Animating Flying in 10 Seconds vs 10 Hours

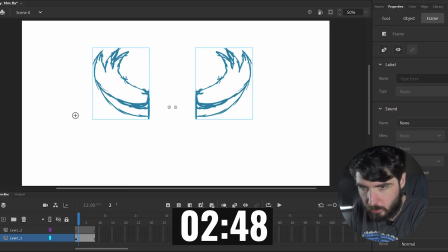[4:07]
Although this should probably be closer together. God, I'm wasting time.
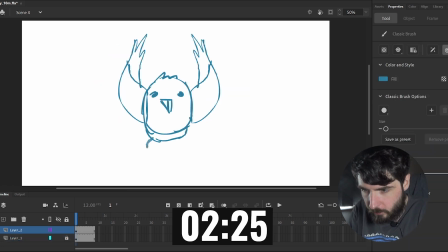[4:12]
Draw a little body underneath like this and then some feet. It kind of looks like a bird. I'll draw it frame by frame, why not? Have the body move up a little as the wings come down. I think that makes sense. I need to space these wings apart. What is going on in this frame? 50, oh God. I don't have time.
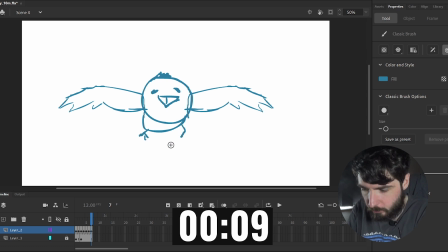[4:32]
This is gonna be very rough looking. Okay.
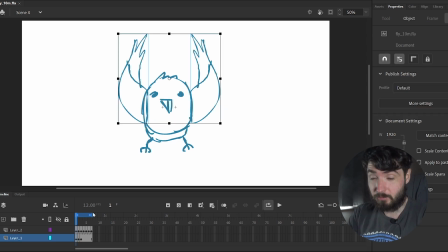[4:39]
Oh man. Well, I guess let's have a look at what we've accomplished here.
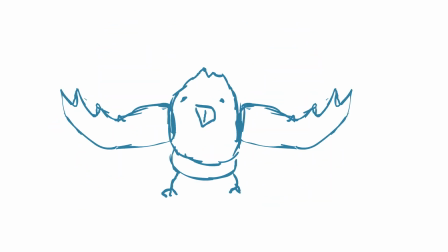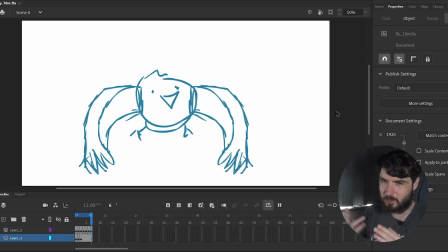[4:49]
Kind of an upgrade from the second one. Obviously, more volume to it, more realism.
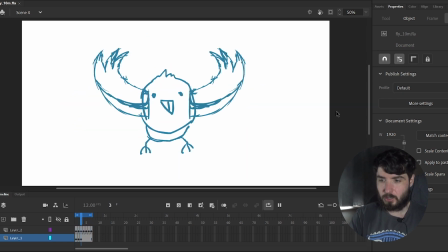[4:54]
The wings kind of have a nice flow. Of course, the bird itself doesn't look very good, I would say. Not really a bird expert. Kinda didn't know what I was doing with the body and feet, but you just redraw it a bunch and it looks like it's moving, so cool. Well, I'm sure we can improve this with 1 hour.
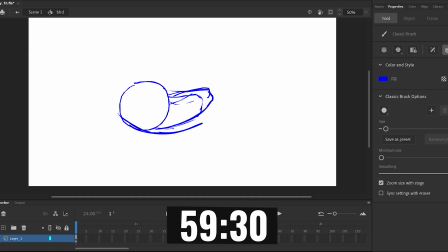[5:16]
This time, I wanted to use a sort of quarter side view, because it's more interesting and challenging. The first thing I did was sketch out the design of the bird. I wasn't basing it off anything in real life, just something that looks bird-like.
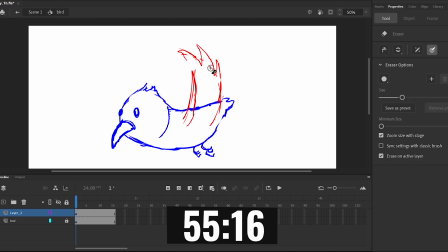[5:29]
With that out of the way, I begin working on the wings. I started off with both in the up position, then all the way down.
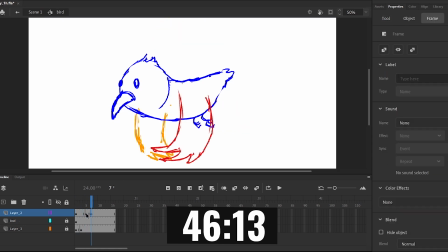[5:40]
Then I drew both of the midpoints for the wing closest to us. On the way down, the tip of the wing bends up, and on the way up, it bends down.
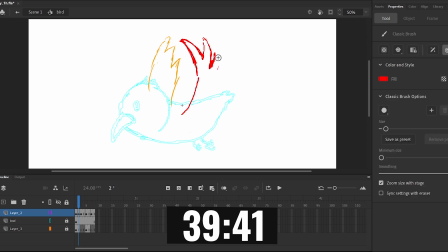[5:51]
Next, I drew some in-betweens. They're placed close together at the start and end of the flap because of easing, with a big fast swing in the middle.
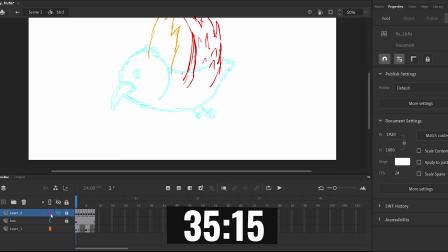[6:03]
With that looking okay, I finished off the other wing.
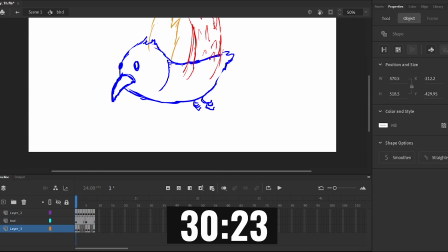[6:11]
Now I'm working on the body, having it move up and down with a bob of the head. I also did a rough animation of the legs rocking around, but you'll see what happened to that.
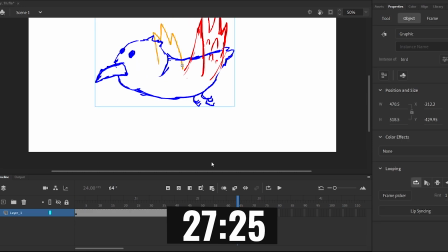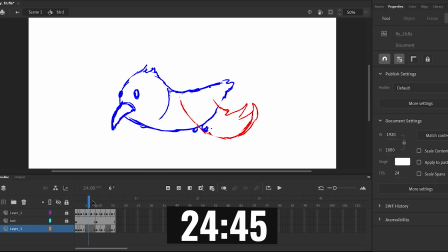[6:25]
Right now it's just some extra tweaks and additions on the rough animation before I move on to line art.
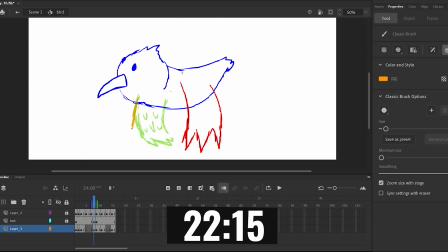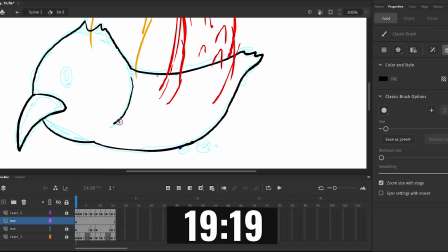[6:36]
I drew over the whole body frame by frame, even when there's not much movement, for that lively hand-drawn look.
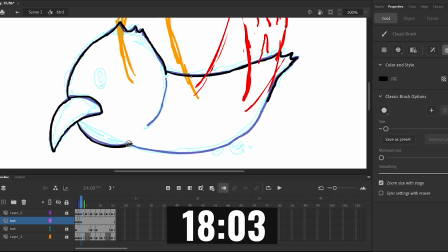[6:42]
I left the eyes for another layer in case I wanted to adjust those later.
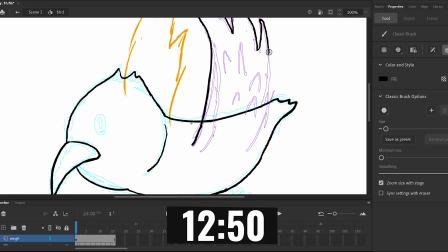[6:49]
Then I moved on to the wings, another simple tracing job.
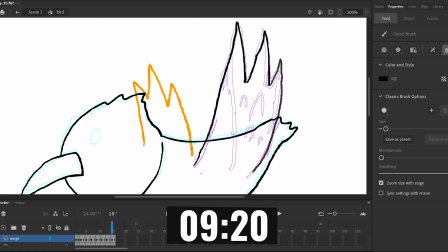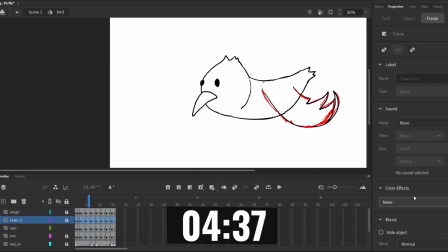[6:59]
Finally, I added the eyes and coloured everything in. It was a bit of a time crunch at this point, and I didn't have time for the feet, so they're just missing.
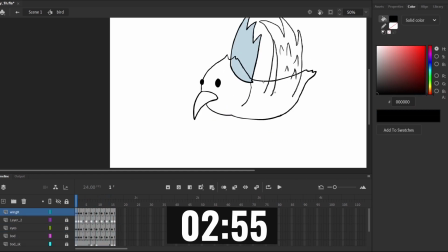[7:07]
I also had to settle for a solid blue background.
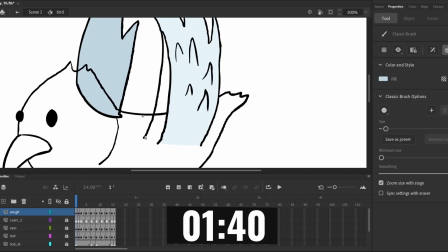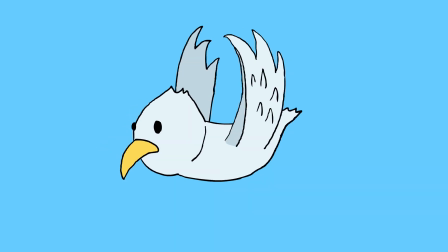[7:19]
And here we have a pretty satisfactory bird flight animation. It's a shame about the missing legs, but overall this is much better than what I did in 10 minutes. To no surprise. Aside from lacking in some details, it really doesn't look bad.
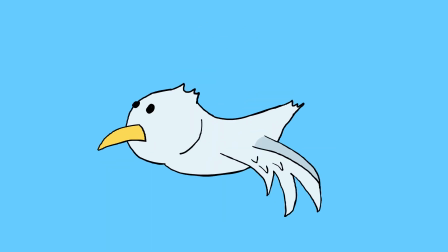[7:33]
I'm happy with the wing flap motion. The body's maybe a little stiff, aside from the head, just kind of bopping. Well, I have much grander plans for the 10-hour animation, so let's move on to that and see what I can do.
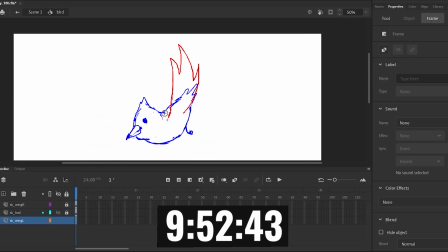[7:51]
This 10-hour animation is going to start much the same as the 1 hour. I'm going for a similar looking bird at the same angle, just paying more attention to the detail and shape.
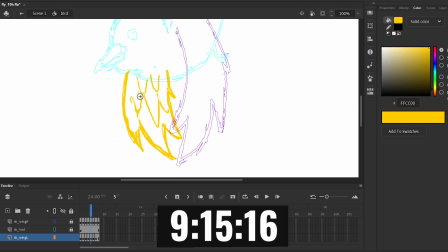[8:04]
Once I had a nice wing flap going, I moved the body up and down to counteract the wings.
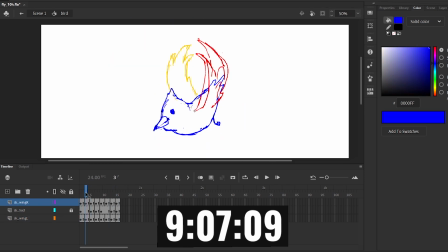[8:08]
There's definitely too much body movement from a realism perspective, but we love a bit of exaggeration.
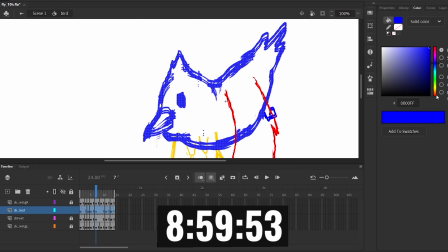[8:13]
I added a foot before working on the more specific animation of the body.
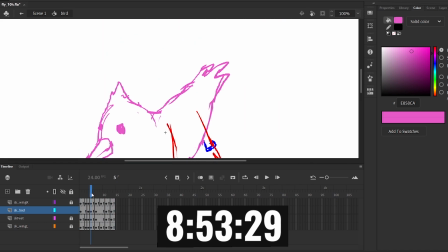[8:17]
There's a bit of an overall curve going, along with some head bobbing and feather flapping.
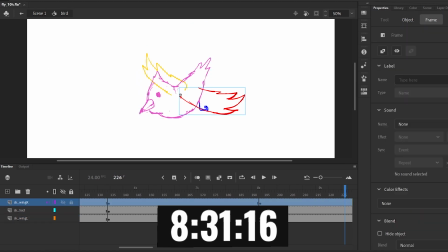[8:24]
Next I worked on an overall tilt. I used my best judgment to draw the whole bird slightly rotated along the Z-axis, and added a bunch of in-betweens.
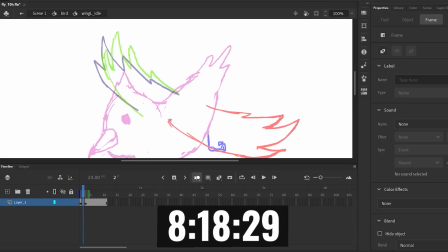[8:33]
The idea was to have a wing flapping loop, a gliding loop with the wings spread, and a glide with the bird tilting back and forth.
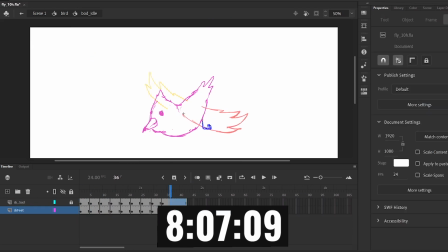[8:40]
Then I would switch between them. I also had to animate a transition for the wings to smoothly stop or start moving.
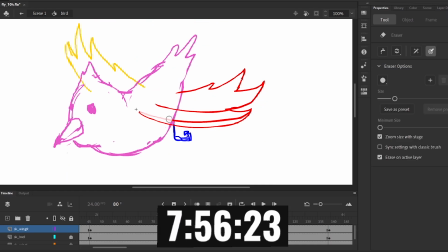[8:46]
The foot animation was something I didn't give a lot of thought. I had it curl up and down and sort of move around, hoping it would just fit in nicely.
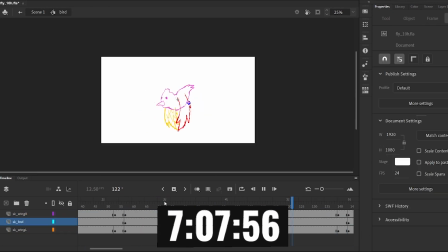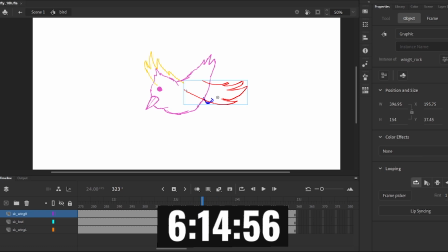[9:02]
After almost 4 hours of creating the rough animation, I started on a design for the bird.
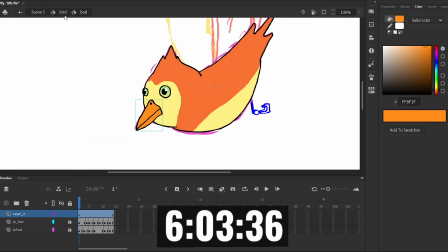[9:07]
I wanted to solidify the drawing on one frame before doing anything else. So I came up with this blue and yellow thing with a simple feather pattern along the body and some on the wings.
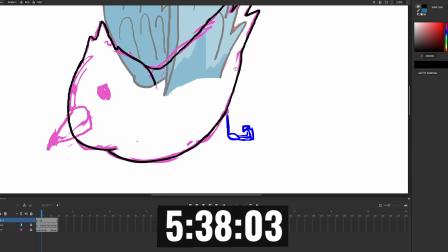[9:20]
Now to draw the line art for the rest of the body frames and colour it in.
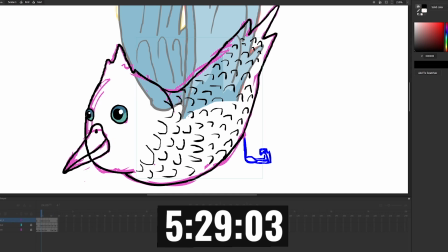[9:24]
The simple feather pattern proved to be quite the task, as I had to redraw the whole thing in slightly different positions dozens of times.
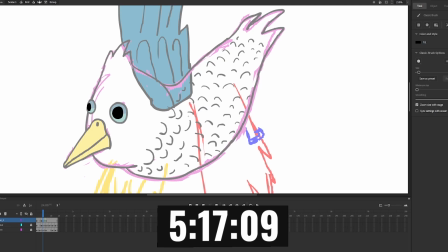[9:31]
I do still have the idle and rocking animations to cover. Now there isn't much to say about the next few hours.
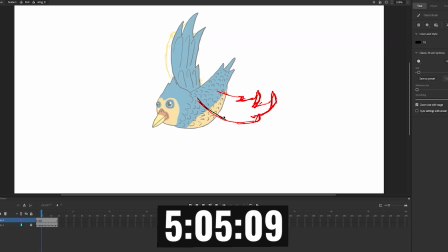[9:38]
I just had a lot of line art and colouring to do. It took way longer than I thought it would, but I guess there were a lot of frames and moving parts.
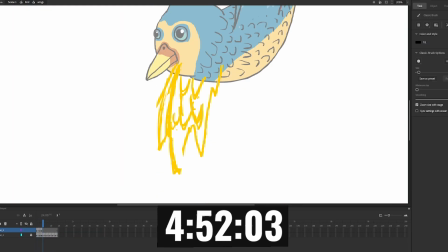[9:45]
I also put in a blink at some point, which I did in basically the normal human way. I discovered that birds blink sideways, but I just thought this way was more appealing.
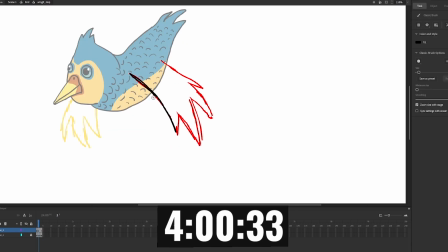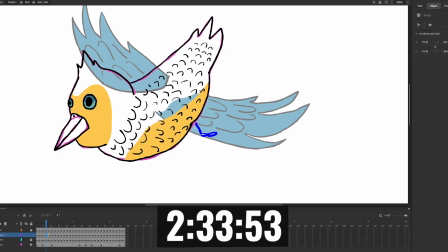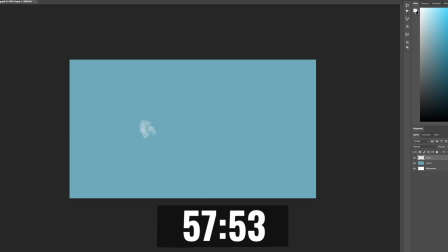[10:07]
With an hour left, I went into Photoshop to make a background. I drew some different clouds to export as separate images so I could use them to fly past.
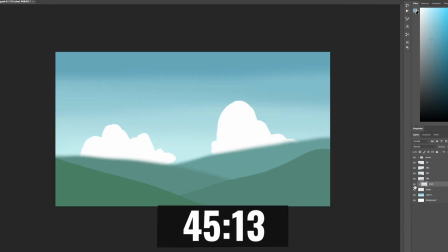[10:15]
The main part of the background is this hilly landscape with some big clouds. I wasn't sure the angle would look right, but I had to trust it.
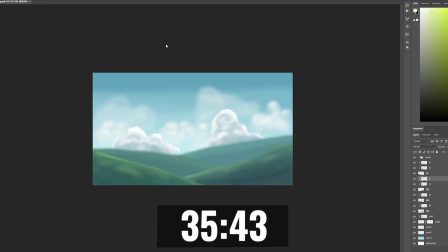[10:22]
I also had an individual hill for the one closest to us that would move slowly in the background.
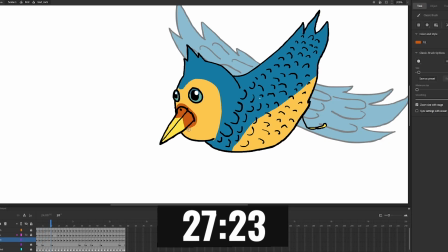[10:27]
Now I have some last minute colouring left to do before dropping everything in.
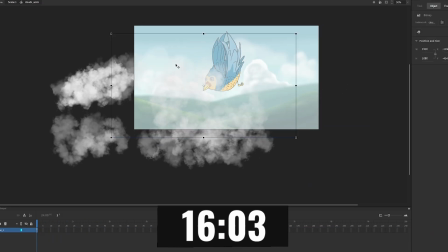[10:33]
I put the background image in and then animated the clouds moving both behind and in front of the bird.
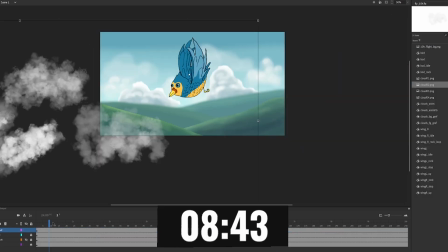[10:39]
Then I had that extra hill move slowly and I was done.
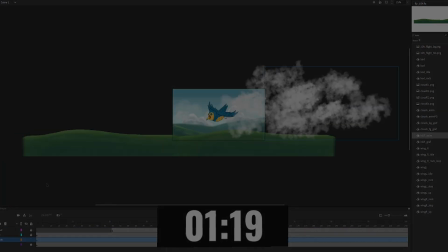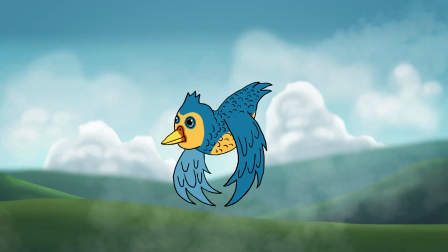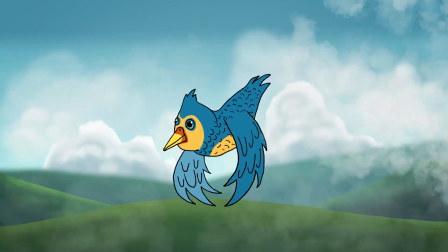[10:53]
So this is my 10-hour animation of a bird flying. I think the animation itself looks pretty good.
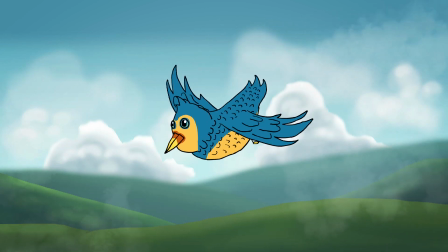[10:59]
My nitpicks would be, first of all, the beak, just a touch wonky and out of place at times, but not too drastic.
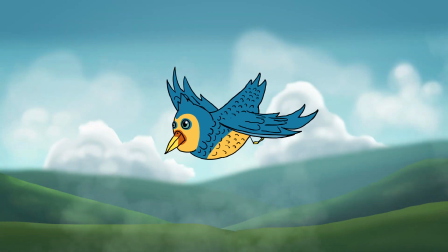[11:06]
And the wing tilt on the, body rocking part of the glide.
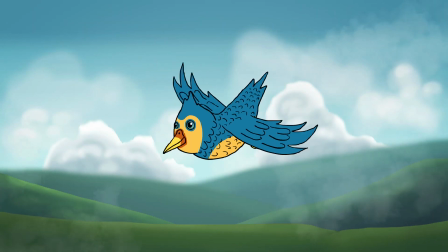[11:11]
I did just motion between the wings, moving up and down.
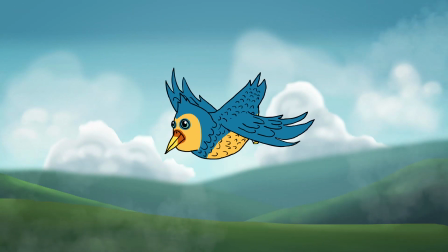[11:14]
I would have liked to draw that frame by frame for more of a sort of three-dimensional looking tilt. But turns out this thing took a lot of time and I simply did not have the time to do that.
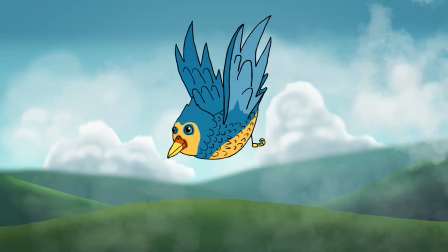[11:27]
I didn't even realize till after I was done,
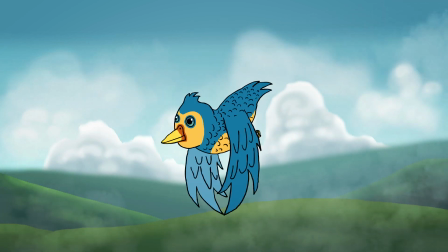[11:28]
but the wing on the left is a still image for the tilt and the wing on the right is like a flapping little loop.
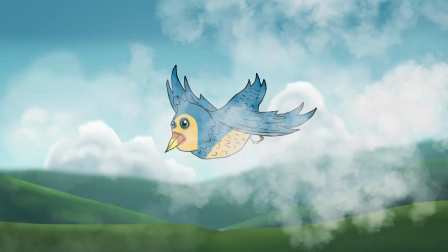[11:36]
Kind of an imbalance there, but I suppose having the one on the right fluttering about takes your focus anyway.
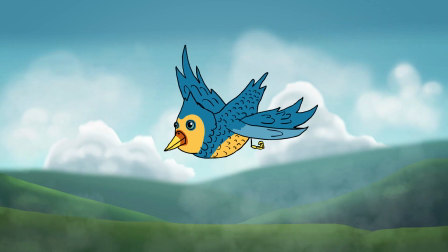[11:42]
The scale and angle and speed of the clouds and hill in the background,
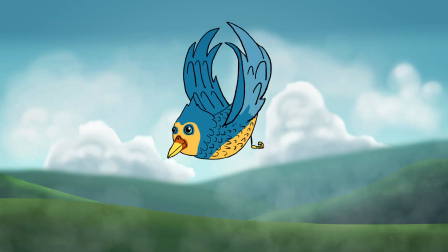[11:48]
I think they work, but I don't know exactly what I would do to change that, but feels like it could be nailed down a little more.
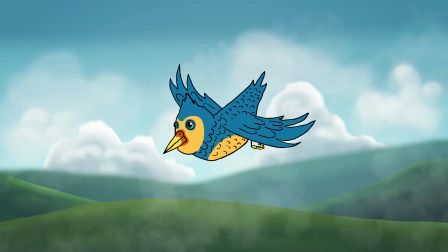[11:55]
So yep, always improvements to be made, but pretty solid animation by me.
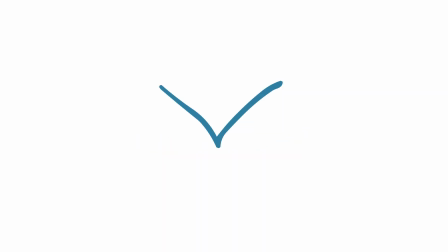[12:00]
Best bird I ever animated. Well, that's that. 5 hopefully increasingly competent bird animations.
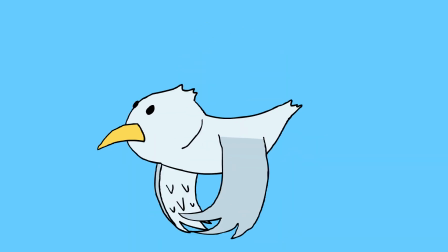[12:07]
I hope you enjoyed them, hope you enjoyed the video, and I'll see you in another one soon.
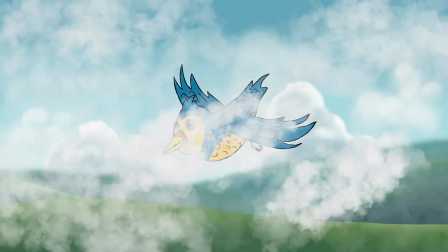[12:12]
Goodbye.